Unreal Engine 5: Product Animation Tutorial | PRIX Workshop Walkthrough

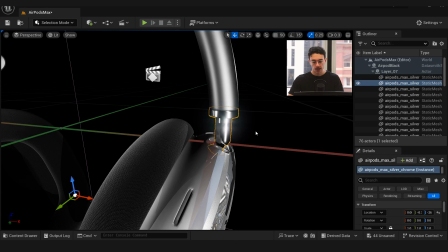8:13 And then for the rest of it, I just used automotive silver material, increased the shininess of it a bit.
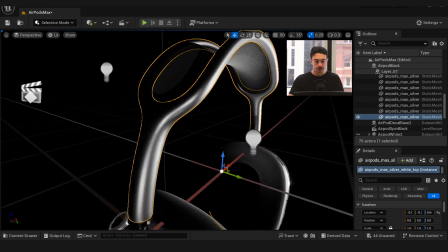8:19 Just used the interior plastic for the, the bridge on the headphones.
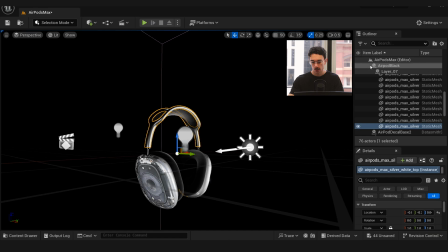8:25 And so that's how we made those black ones. And then we have two products.
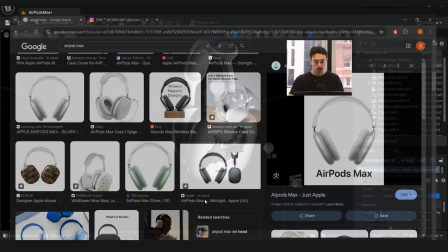8:30 The other one was these white ones with these stickers on it. There is a reference image, so we're trying to visualize these as an actual headphone covers.
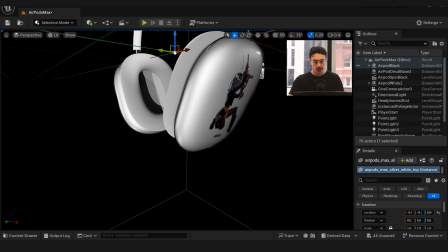8:39 So again, it has the plastic cover on top,
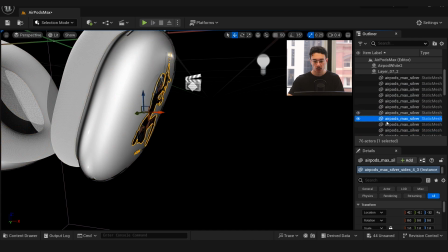8:44 but the stickers themselves, I've duplicated the plastic cover and then used the texture itself mapped onto that cover.
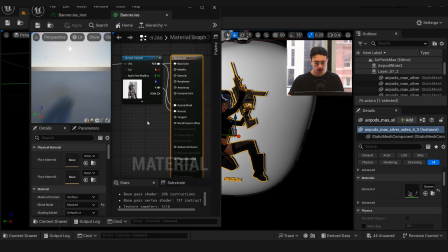8:52 So I just made a new material, made it into a, yeah, here's the texture. So just literally just texture onto RGB. The material was set to a surface blend mode masked.
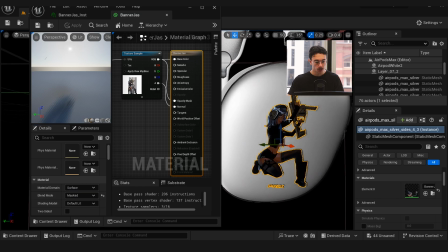9:05 That's because it's to get rid of the transparent backgrounds, and then shading model is just default lit.
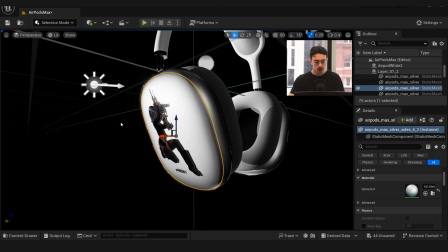9:12 So you can see I just took, literally just took this,
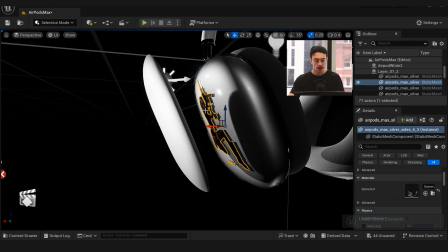9:16 duplicated it, and then put my sticker material onto it, like so.
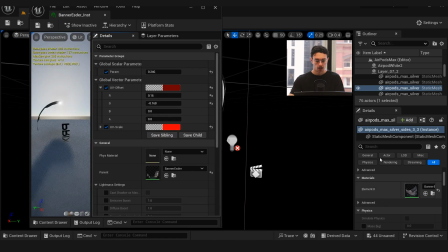9:23 And then once that was put onto it, then we adjusted the UVs and the scale to, you know, get that into the center.
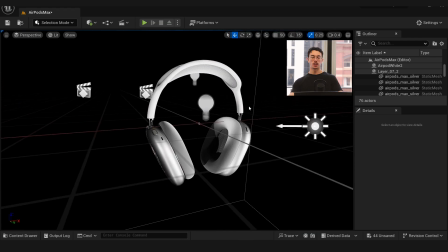9:32 So those ones were fairly more straightforward. Alright, so that's how we got those headphones and materials into the scene.
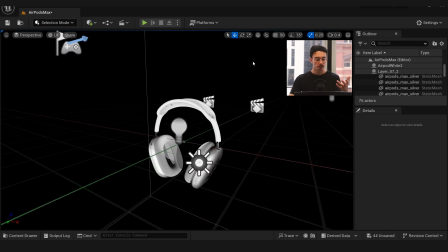9:38 Now, next big thing was the lighting. Again, I just used the same method as my previous tutorial of setting up the lighting.
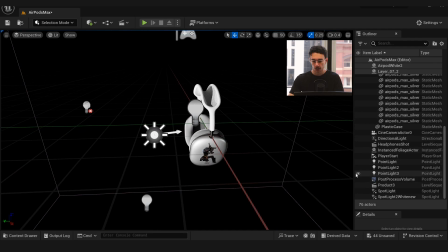9:46 I'll take you step by step on how I set the lighting up. First thing I do is the directional light.
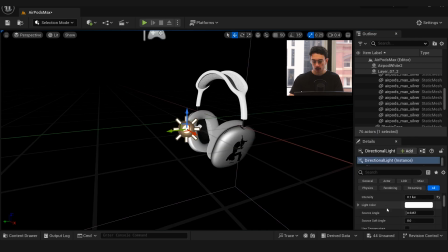9:51 You want to make sure that directional light is always very subtle and not the main light. Actually, before we even get into that, I'll show you the camera setup. So
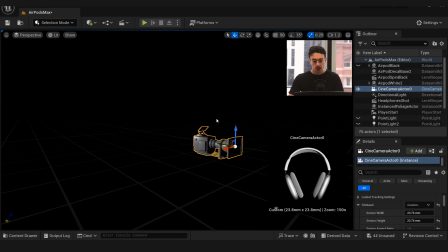9:59 I added a new camera directly parallel to the headphones. Because we're doing this for an Instagram post, I made the sensor width and height the same. Not much else has really changed on that camera. I just made the lens length a lot higher, so 150.
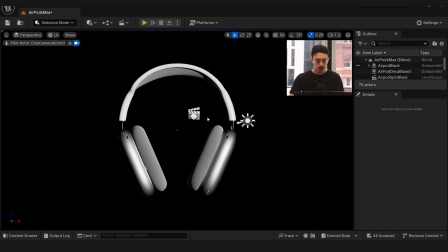10:13 So we go onto our camera now and view it. See, our headphones are here, and I made a new level sequence. And I'll just take you onto that level sequence.
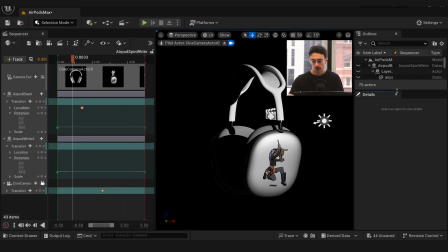10:22 And fairly straightforward, so I added our headphones, the actor, onto the sequence right here. And the simple transform starts off at rotation at the beginning at 0 and ends at 360.
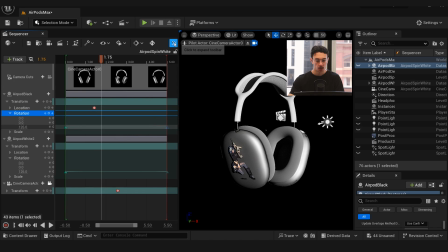10:35 And I changed the length of this to be however long you want it, so I did 5 seconds.
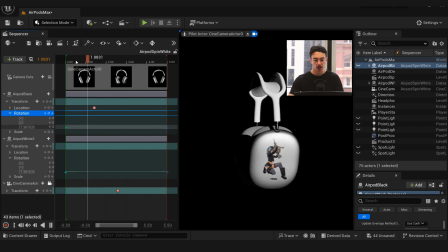10:41 So when we press play, we simply just get a rotating version of the headphones.
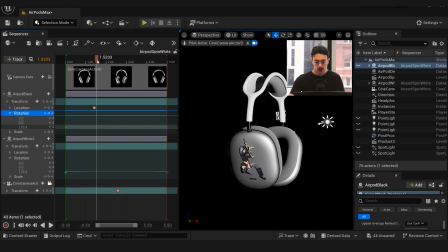10:47 And so I go into the timeline and just select kind of, you know, anywhere in here. And then with the headphones in this position, with the camera in this position, then I selected the directional light.
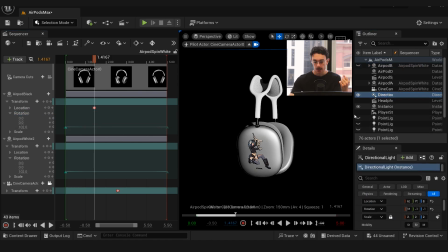10:57 And I toned it down to be a bit darker to set up the direction and angle of it.
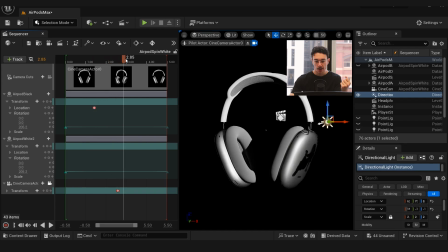11:05 So that directional light gives us our kind of main lighting, the things we want to specifically see.
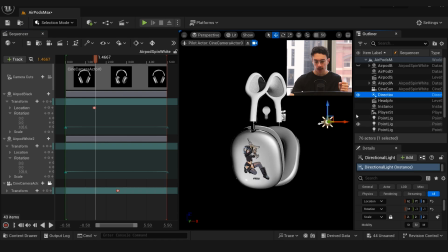11:11 Then I added just a range of point lights all around it just to light up the little details that you want to see. And because I did this with a white background, in our sequence settings when we go render, I changed some of the output settings.
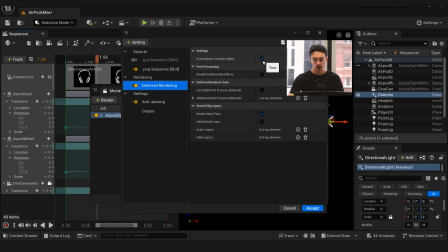11:25 So I went deferred rendering and I ticked this includes alpha and changed it to a PNG sequence that also includes alpha.
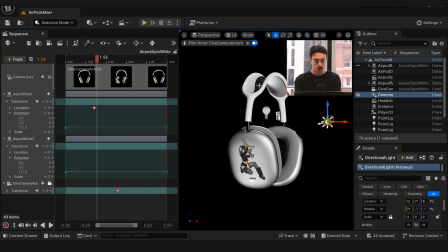11:32 That way when we export it, the black background, because I've got nothing set as the background, is going to export as an image sequence with no background. So we're able to change the background to be either white or any color you want.
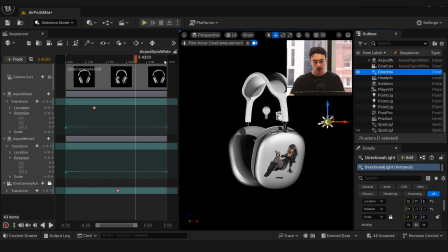11:45 So I put those point lights down and I used a couple of spotlights to really emphasize the edges and the parts of the headphones that we wanted to see.
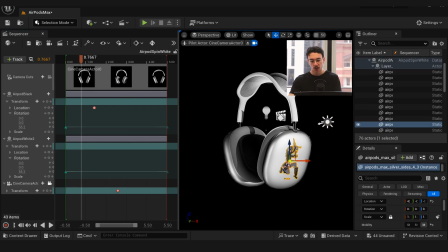11:52 And you see, because we've used a decal texture, it gets a bit funny on the lighting sometimes.
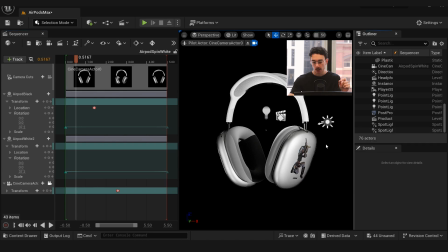11:58 I had to do a few runs of this, but that's why I've got one spotlight that's literally directly onto that sticker, because without it, it doesn't get lit up as it's rotating.
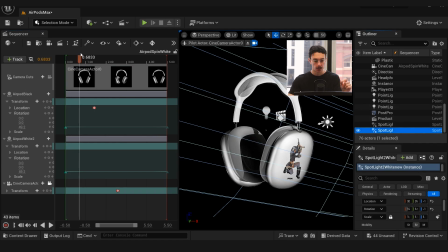12:07 So I had to use a spotlight there to light it up as it rotates.